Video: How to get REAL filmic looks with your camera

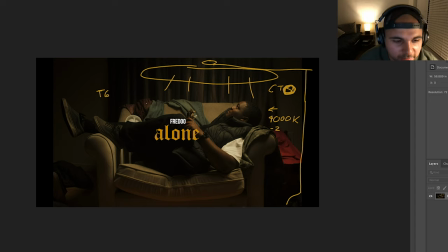I mean, I pretty much try and stay at like a four to a six um most of the time and this was shot at 35 millimeter on rokin on cine lenses and same thing uh one eighth black pro mist and
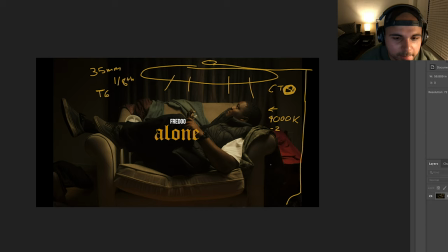uh that's pretty much it and then um yeah yeah i can't really say anything else about this frame just super super simple oh and the last thing is I put the grid on the 120d and what that does
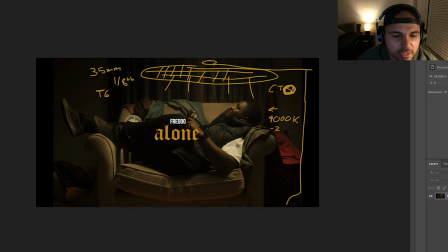is that just focuses all the light right around this area so it doesn't spill everywhere and onto the walls and it just brings things in more that's it very very simple lighting setup very simple in camera f-log same old thing
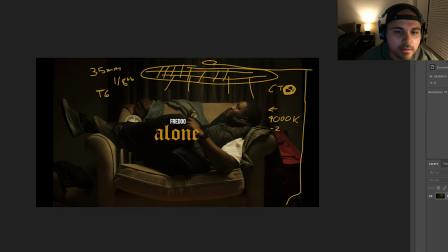is the last one now the last frame right over here the last
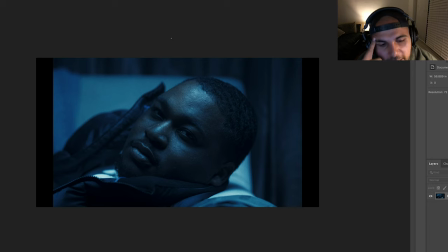look that I have is in the same spot so now what we did here is same exact lighting setup same exact everything but this is shot on an 85 millimeter Rokinon still running the 1 8 on the ProMist
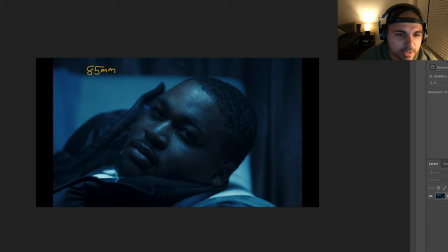and then still running the 120d right overhead but what's different here is in this 120d this time instead of the cto we ran with two stacked ctbs which stands for color temperature blue and on a daylight balance light that's kind
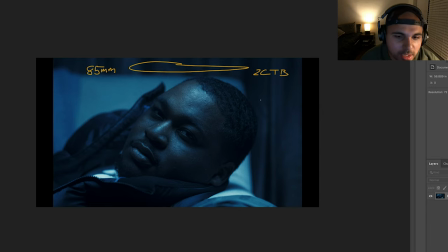of just going to give me way more of a blue look and then what i did is i actually balanced the camera out at 3000 kelvin and that really really cooled things down to give me this blue look pretty much right in camera and and that's it and then right over here just
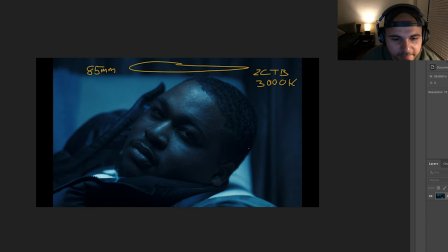to fill in his face on the close-ups I like to pretty them up just a little bit I had a five-in-one reflector just bounce a little bit light just the white side right over here just how I did before and that just softened up the shadows and pretty much what
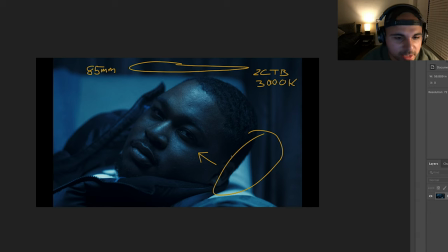you're seeing is what I got out of the camera when I was monitoring on the LUT and same thing I wanted it nice and crispy if you can see the details in the in the lips and everything on the face um i believe that this was somewhere either around a four or a
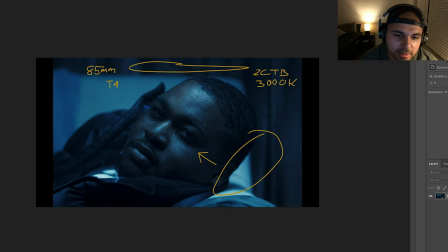five six um if i'm remembering correctly but yeah i got it nice and crisp the way i like it and still the pearl mist helped to take off that edge so it's not too digitally sharp but is at the same time it's a it's a nice ground if you will it's nice middle ground. So that's it pretty much for how I shot this with my camera.
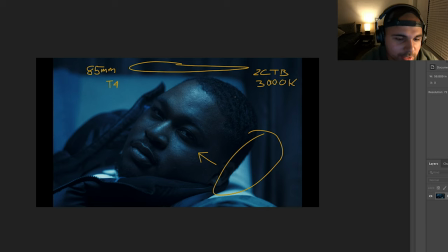Hope you guys can do something similar and get similar results. I hope this helped you out. We'll be talking about the post-production on this video soon. This hasn't come out yet. So hope you guys enjoyed this. Let me know what you think.